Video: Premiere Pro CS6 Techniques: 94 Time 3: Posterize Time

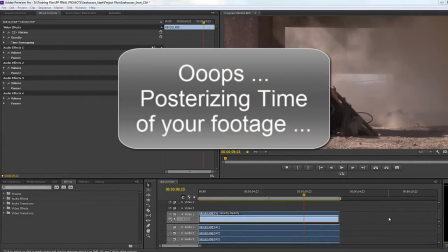Posterizing footage is a way of changing the way the footage plays back.
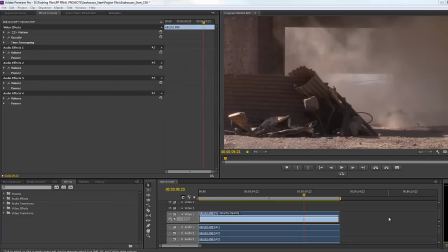So when you play footage back, it plays back at the original frame rate it was created.
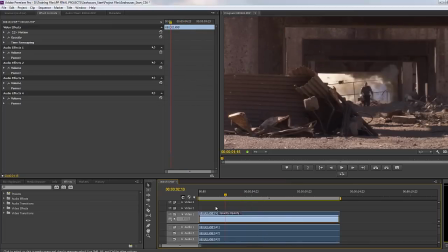So for example, this piece of footage from Adobe of a man running and jumping with explosions going around,
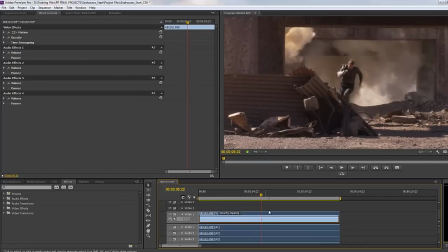that was at 24 frames per second, so it's playing back at 24 frames per second.
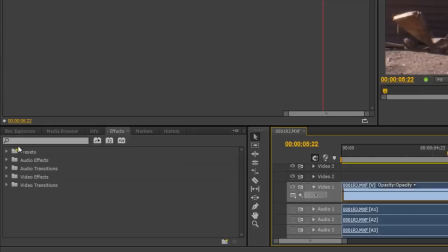If you're never sure what it is, you can always go to the bin and you can look at the actual settings.
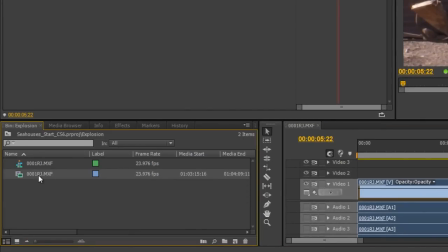If you go to the list view, you can go in and you can see the settings for the original footage. You can see the frame rate that it's using. So you can see it's 23.976, near enough 24 frames per second.
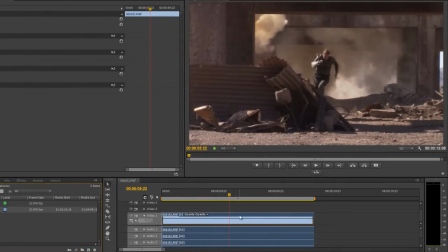So we know that's the frame rate that this originally was created at. However, if we change the frame rate, we can change the feel of what's going on. And we can also perhaps change it to such an extent where it becomes almost a sample of itself, which can be visually quite effective.
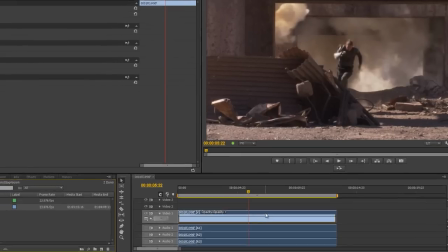So what do I mean by this? Let's actually apply the posterize effect.
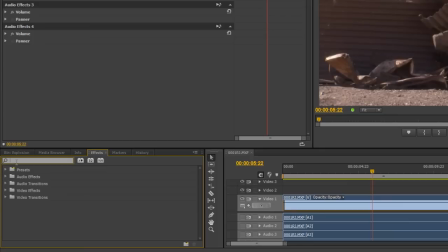If you don't know where effects are, if you go to the effects tab down here and you start typing post, P-O-S-T, you'll see that you've got two options. One says stylize posterize, which is not the same thing. That's how it looks. What we're looking for is time, posterize time. Okay, because we're playing with time.
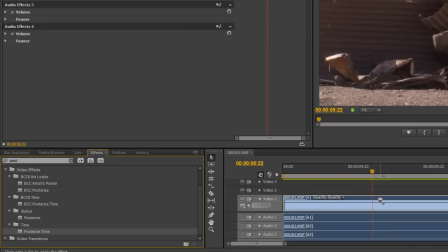So if you take the time, posterize time effect, and drop it on the clip, or with the clip selected, you could have double clicked,
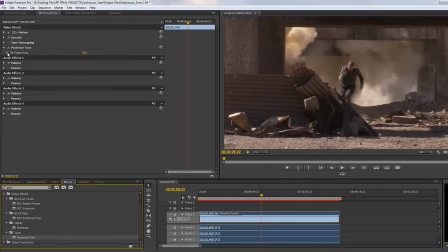you'll see that it applies it to the effects controls, and at the moment it says the frame rate is 24 frames per second.
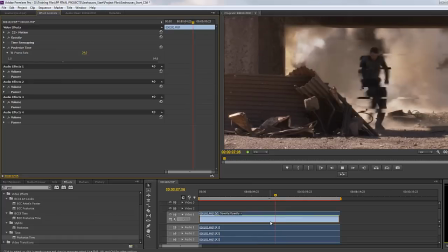So in other words, it's going to play back as it was originally created.
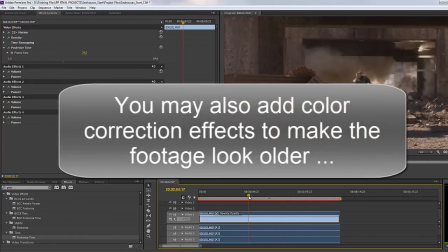Now, sometimes you want footage to look like it was shot on a camera in olden days, which used a different frame rate.
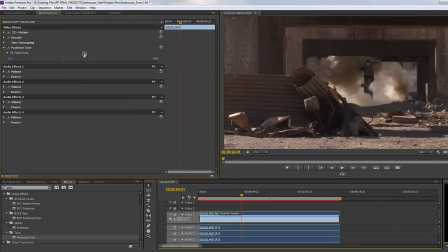So you might change the frame rate to a lower frame rate to make it look slightly different. So let's say change it down to, say, 18 frames per second. And so when you play back, you're going to see it's going to look slightly different.
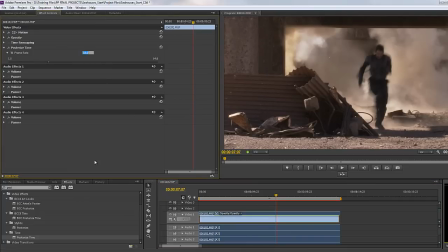Now, that's not hugely noticeable, so maybe we'll take it down to half speed. So it was 24, take it down to 12 frames per second, hit home and play.
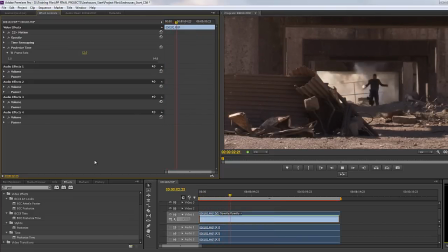You can see it's starting to look a bit jolty and a bit different.
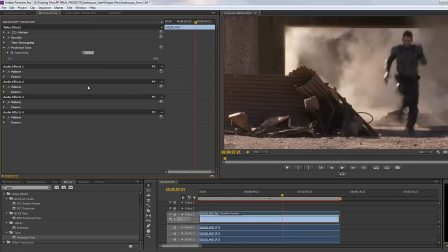So maybe we can take it even lower. Let's try 6 frames per second. Come back and try 6 frames per second.
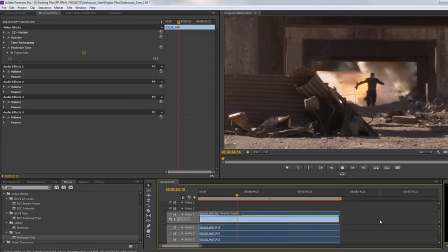You can see that's definitely giving us that sort of posterized effect. We're not really getting everything that's going on.
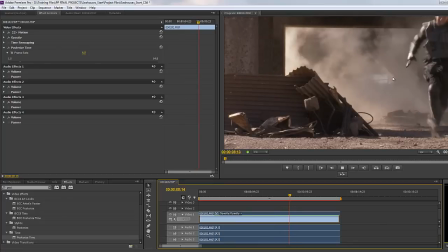And it's beginning to look slightly weird and we're getting some artifacting coming on.
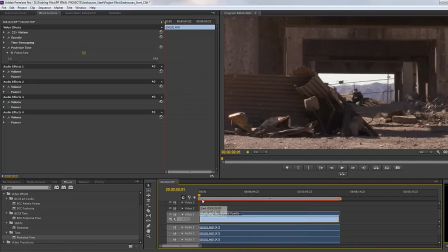But one of the great effects you can have, as if you're having a fight scene and somebody needs to review what's gone on in their memory, if you take it down to 1 frame per second and you hit play, you almost get a snapshot of something that's going through. So if I play, you'll see we've got a snapshot of what's happening.
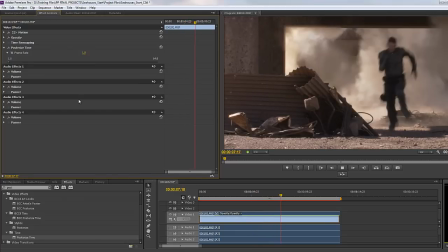And with some dramatic music, you're telling a story just with 1 frame per second.
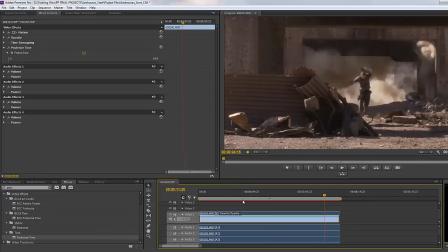So posterizing time gives us the ability to change the frame rate. It's usually more effective the lower the figure you have. If you change it just slightly, you're not really going to notice a great deal. But if you take it right down to low values, say, let's try 4 second and hit play,
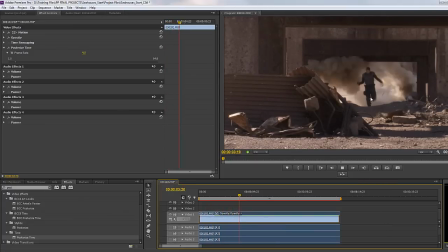you're really going to get a sense of something happening almost in stop motion, but yet it's real life action.
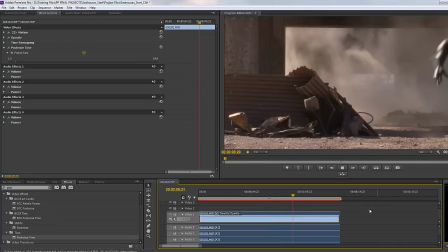And as you saw before, if you take it down to 1 frame per second,
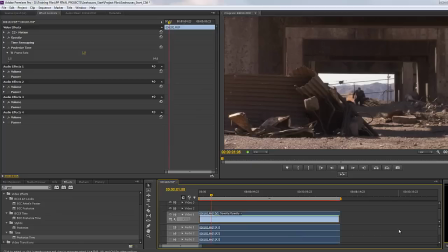then you've really got something that looks like playing something back almost at stop motion,
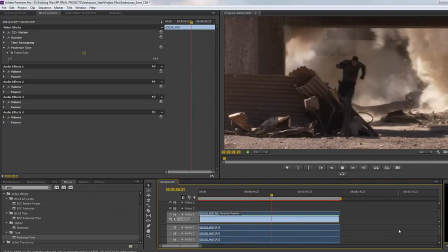and yet it's real action happening to give a really effective time-lapse feel.
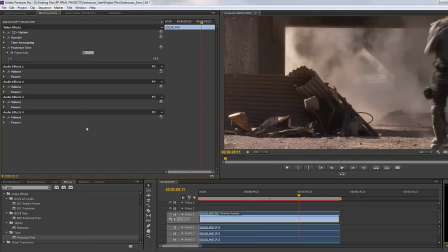Now, the other thing you can do with this frame rate, of course, is you can take it down to 0. If you take it down to 0, then you're stuck at the first frame that was created.
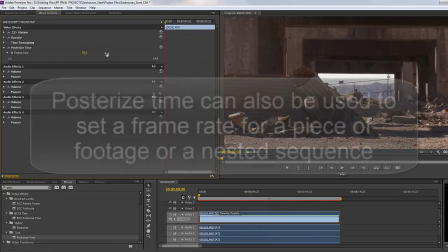So have a play with posterized time. Taking it to higher frame rates isn't going to affect anything.
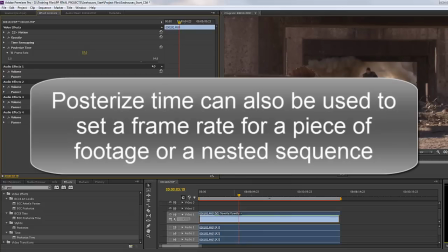You're not really going to see anything when you take it to a higher frame rate. It's when you go to the lower frame rates that you're really going to have the most effect.